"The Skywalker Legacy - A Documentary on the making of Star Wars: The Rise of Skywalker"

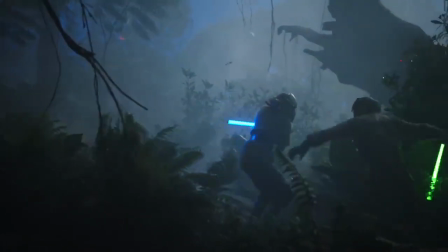[16:56] Did she train as a Jedi?
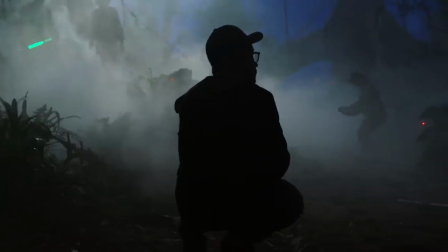[17:03]
And the decision to make her part of that story was a pretty exciting one to us.
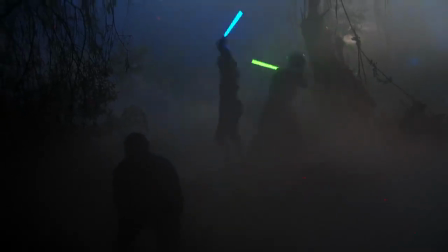[17:10]
You see the saber fight between Luke and Leia.
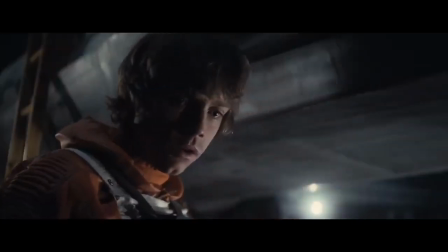[17:15]
We're trying to use two performances of Mark Hamill and Carrie at the appropriate age.
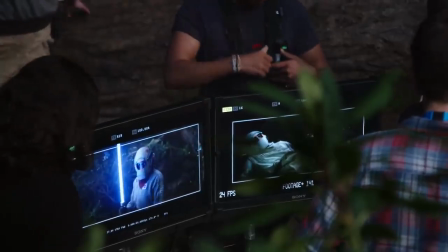[17:22]
And in fact, Leia is being played by Billy, her own daughter, which is amazing.
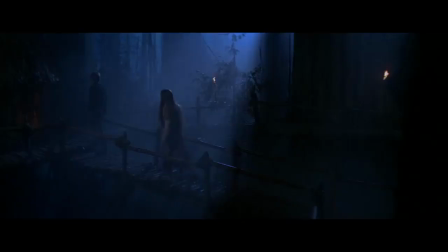[17:30]
There was this idea in Return of the Jedi that there is another, and of course it refers to Leia.
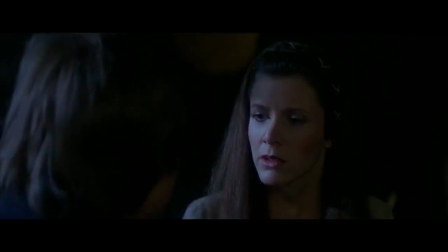[17:36]
And we thought that was kind of a promise that had not yet been fulfilled.
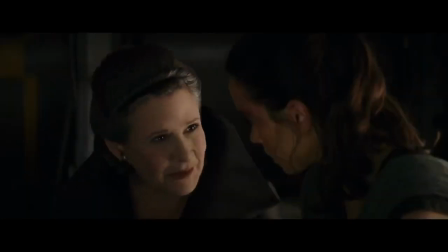[17:41]
So when she says at the end of episode 8, "We have everything we need," it felt like the perfect transition to this story where we come in and discover that Rey is continuing her Jedi training, but she's being trained by the other Skywalker.
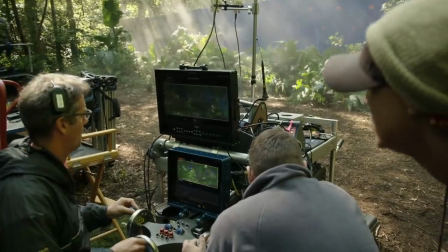[18:01]
It's fascinating to watch an actress come into a role like Rey and to be 19, 20 years old.
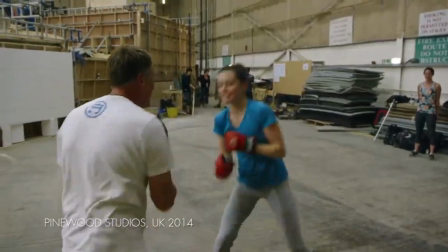[18:09]
Even the idea of getting strong physically, all of that was new.
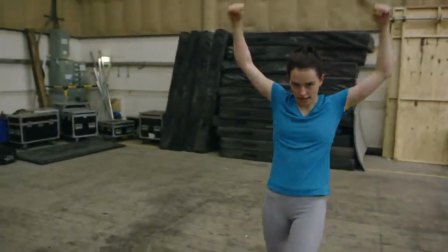[18:14]
And now as she's emerging as a powerful Jedi,
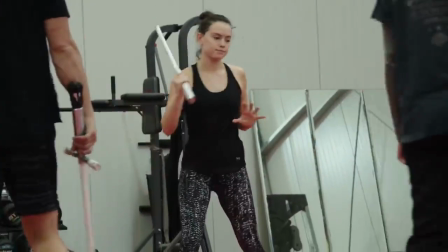[18:21]
and you're watching her as Daisy actually move through that process, there's an interesting parallel.
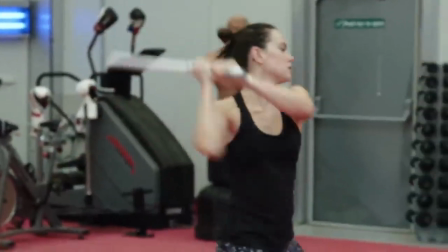[18:30]
Bit of dialogue. I went into it knowing that I wanted to be healthy, doing stuff that literally feels good for your body.
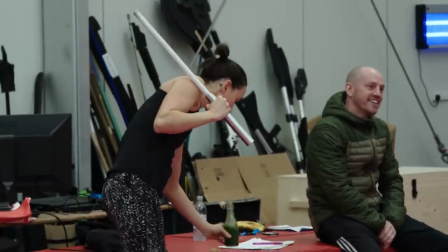[18:35]
So I was sort of combining a number of things. So I was doing essentially bodyweight training 5 days a week and then kickboxing twice a week. On guard, dialogue. I took karate, kendo, and did a little bit of weight training.
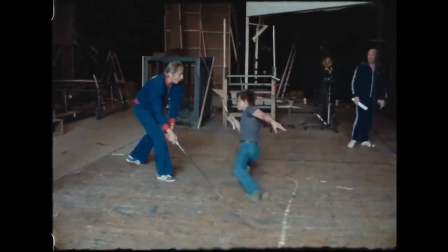[18:52]
They sort of want to mix that martial arts flavor in with the traditional foil fencing.
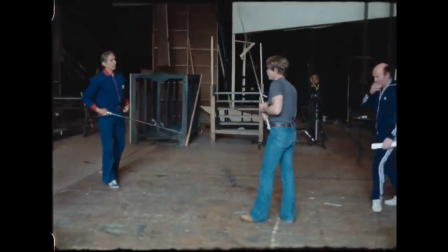[18:58]
That's good. All right. Okay. All right. Yeah, we have to rest now. Okay.
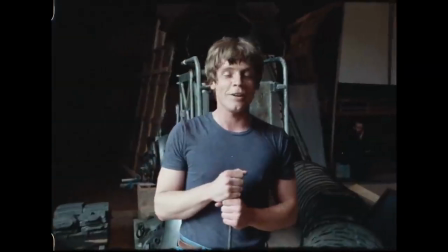[19:03]
Watch it. All right. I can't talk now. I'm out of breath. Is it difficult?
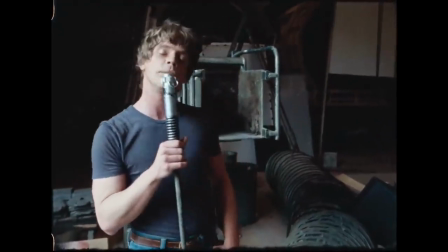[19:08]
It's becoming better than Errol Flynn. What do you mean by difficult? This is unusual. I haven't seen this one before. Then you pull the saber out. Here we go. You know how this is going to go. It hits you immediately. This remote droid is molded from the original mold from A New Hope, of the one that they used then. So that's exactly the same as what you saw on the Falcon on A New Hope.
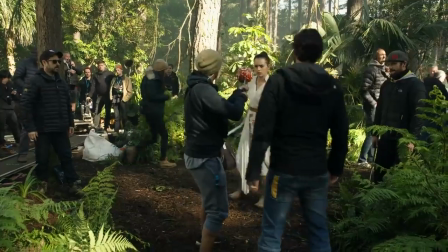[19:31]
Sit. That's not a good rhythm. Let's do a stab. Yeah, there you go.
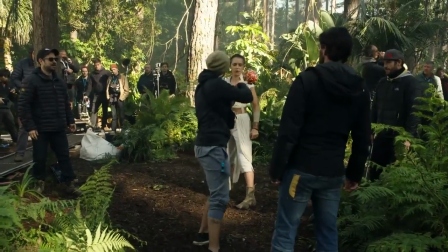[19:36]
Yeah, like that. That's what it'll do. You ready? Like, it wants to be really, it wants to be really annoying. Yeah.
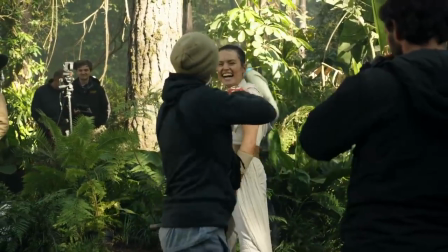[19:43]
There you go. That's it. That's it. That's the feeling. That's it. Yeah, that's it. Try and get me going. It is like that, though. That's what it is. Yeah. That's exactly right. Eunice, just a tremendous stunt coordinator, amazing force of nature. She just came across as a breath of fresh air, someone who would attack this with a passion that JJ would respond to. Do
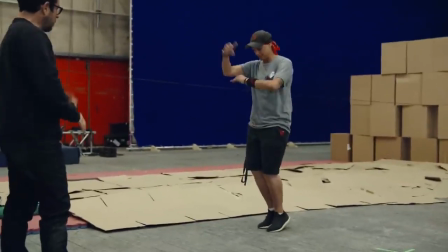[20:04]
she's done the tightrope going. She gets the ribbon. Okay, now she's running back.
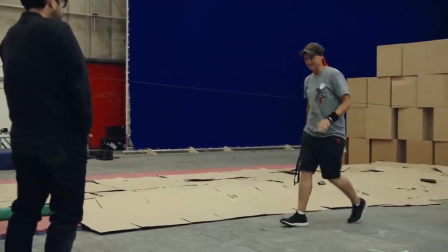[20:10]
Yeah. 30 foot's quite a big gorge. It is. Do you like the idea that there's like a half fallen tree and she sprints up the fallen
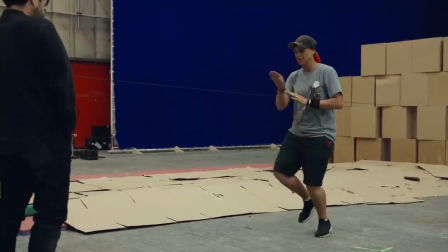[20:17]
tree so it just pitches it off over the gorge a bit and she gets the height coming to come down you on?
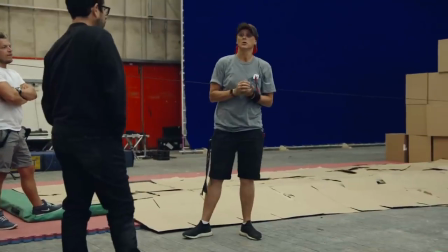[20:23]
You would believe it more. You would believe it more? Yeah, yeah, cool, cool. All right, nice. Hey, I've got one!
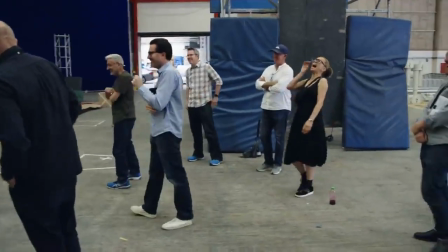[20:30]
Yes, home run! Boom! Have it!
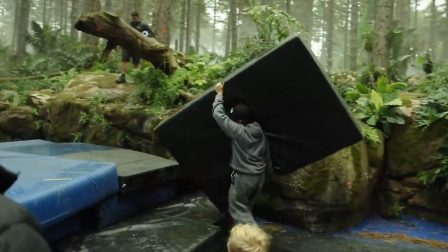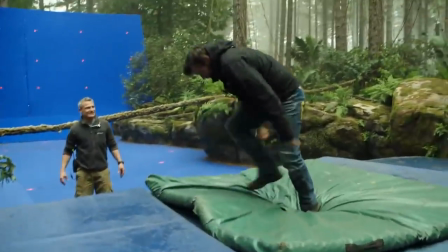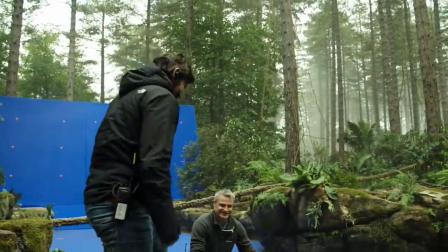[20:46]
How's that? Nice. Does Microsoft say next time? Just walk into the end.
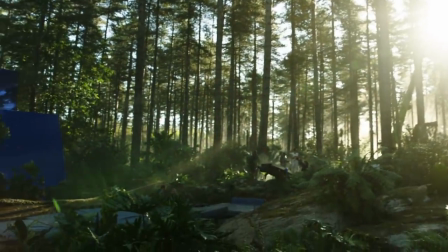[20:52]
Here we go. And then remember that strong takeoff changes the whole body language, that strong takeoff.
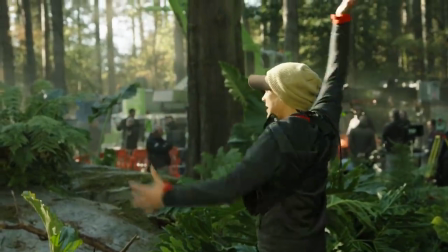[20:57]
Okay. And when you cycle through, forget about the wires then. Just bring your arms through. Yeah. Okay?
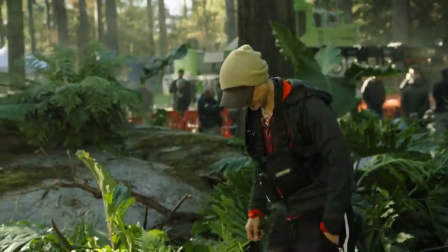[21:03]
Okay.